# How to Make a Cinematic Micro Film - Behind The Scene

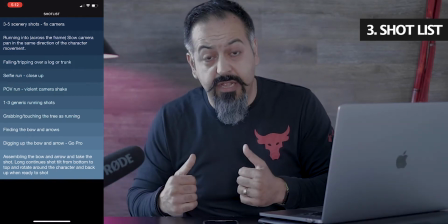So that was basically my shot list. Put your thoughts down.
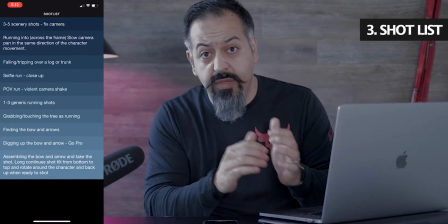It would help you tremendously on the day you're gonna go and actually shoot this, but also be open to different ideas.
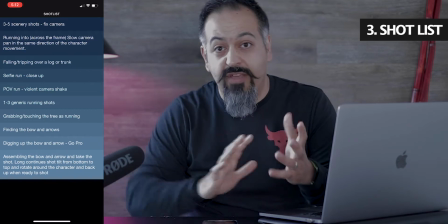For example, we had this fantastic sunset. My wife had the suggestion for me to kind of like walk towards the sun,
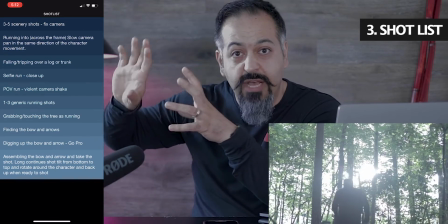and she would try to get maybe like a silhouette of me with the sun like hitting the lens really harsh,
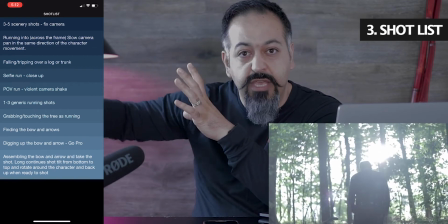kind of like a calming and soothing ending at the end with the sunset.
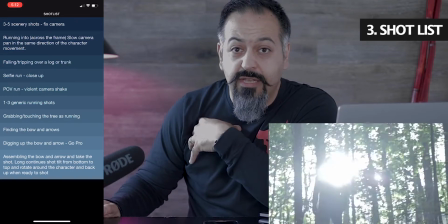I think that was the money shot, and I personally love that idea, even though it was not in my shot list. Number 4, the video shoot itself. So this was a little bit tricky for me because my wife is very comfortable handling a camera. She takes fantastic photos, but she does not do video work. I have a DJI Ronin S, but the setup and teaching it, I just didn't have enough time for that. So what I did was I took advantage of that opportunity and I heavily leaned into it and I made it a style.
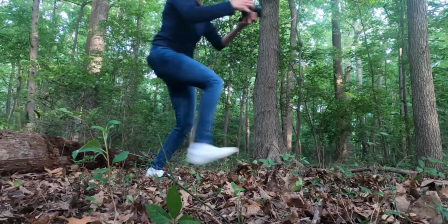So the whole style of the movie is very violent shake to trying to demonstrate the panic mode that this character is in.
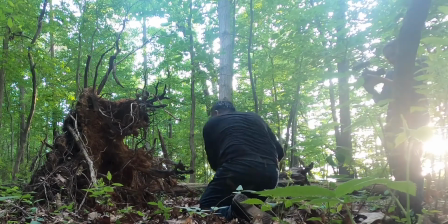So I did not stabilize any of the shots.
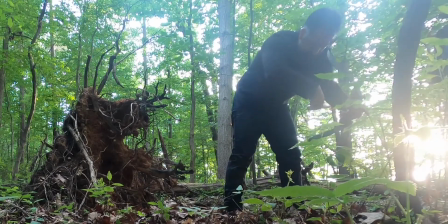All of them is just simply raw handheld movements to try to capture that raw essence of this guy
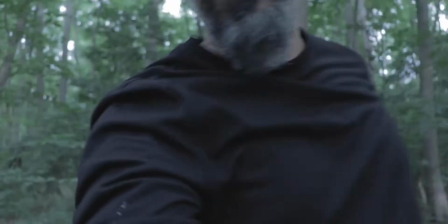in distress, running away, fighting for his life.
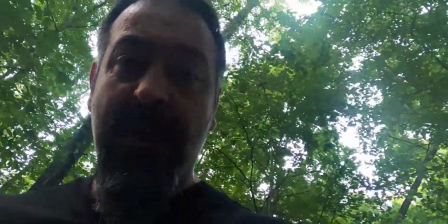Whew.
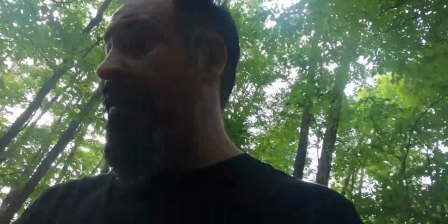So day 2, trying to take different shots.
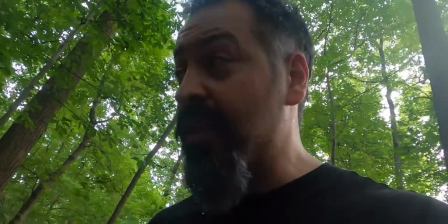1, trying to match the lighting with last night because I like some of those footage, and then trying with different lenses, a little bit wide.
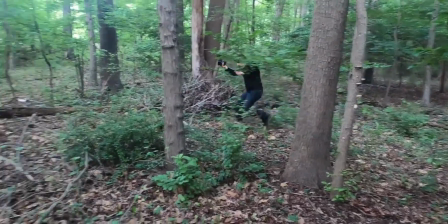The GoPro shots didn't come out too good, and we'll see.
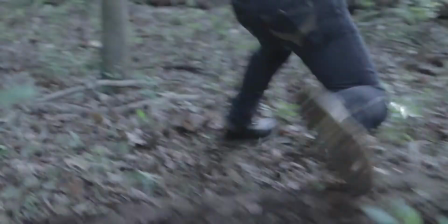So we're almost done with the chase. I'm gonna do one more take of me falling down,
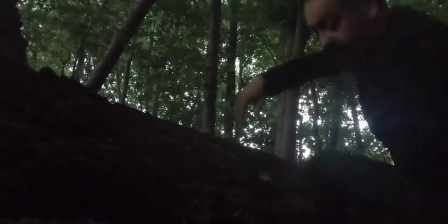and then I will do the final scene where I find the bow and arrow. By the way, I'm using a Canon 80D. Primary lens for most of those shots was with 35mm 2.0, which is what I have on this camera right now. Some of the shots, including the final shot, I use a 50mm, which turns into almost an 80mm 1.8 on a crop sensor I have. And for I think only 1 or 2 shots, I use the 18-135 lens, and I use this to
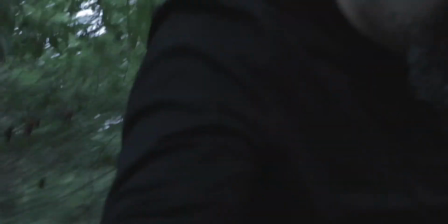capture that wide shot at 18mm when I was doing a selfie shot when I was running through the woods.
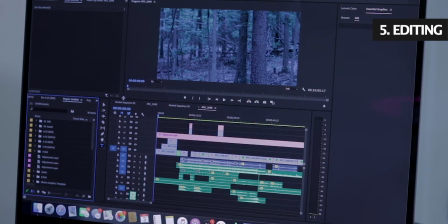So the final step is video editing. This is where everything will come together, and this by far is one of the most exciting part of the process for me, to trying to bring everything together with the lights, with the sound, with the music, with the right cuts, transition, and things like that. So I always start with making sure I have good file organization,
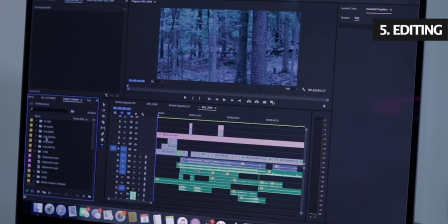and then I try to review all the files I have in my review panel,
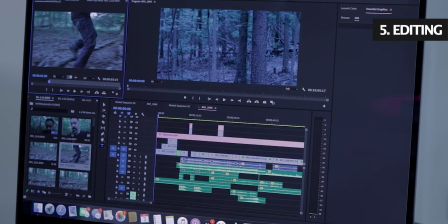and I try to scrub and go through different clips that I have. And so I scrub through most of the footage and mark what I like and start importing them into my timeline.
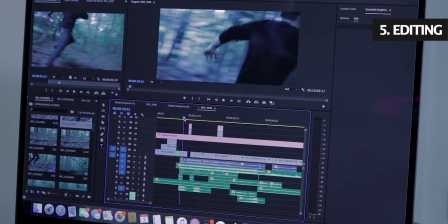Then in my timeline, I start cutting them and putting them together, right?
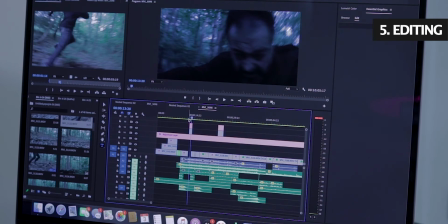Something about that cheap Rode mic that I use, it really helped me out.
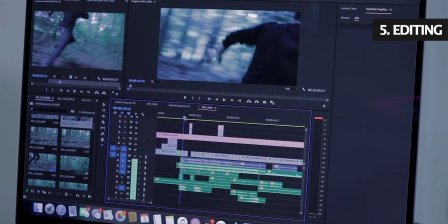So this is the raw audio with no change from the Rode shotgun mic I used. So it's very windy, it's very rough. You can actually hear me stepping on leaves and branches.
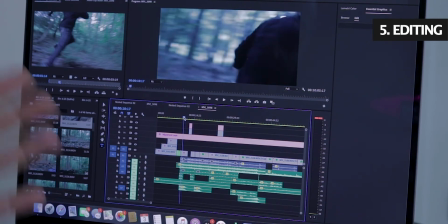And I thought that was a great way to try to capture what was going on in that environment at that moment.
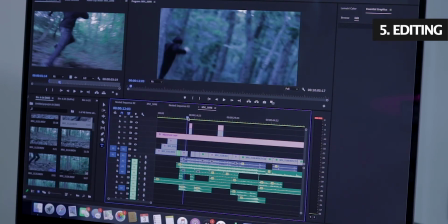So I felt really good. Then I didn't really need to go back and try to change my audio.
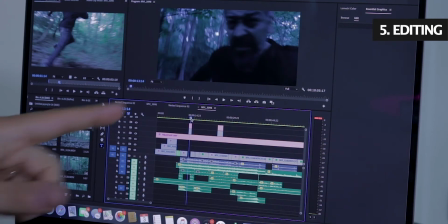Then this is one of the other shots I have with my selfie,
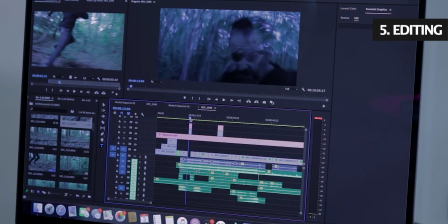in the selfie mode, to really capture the expression in my face.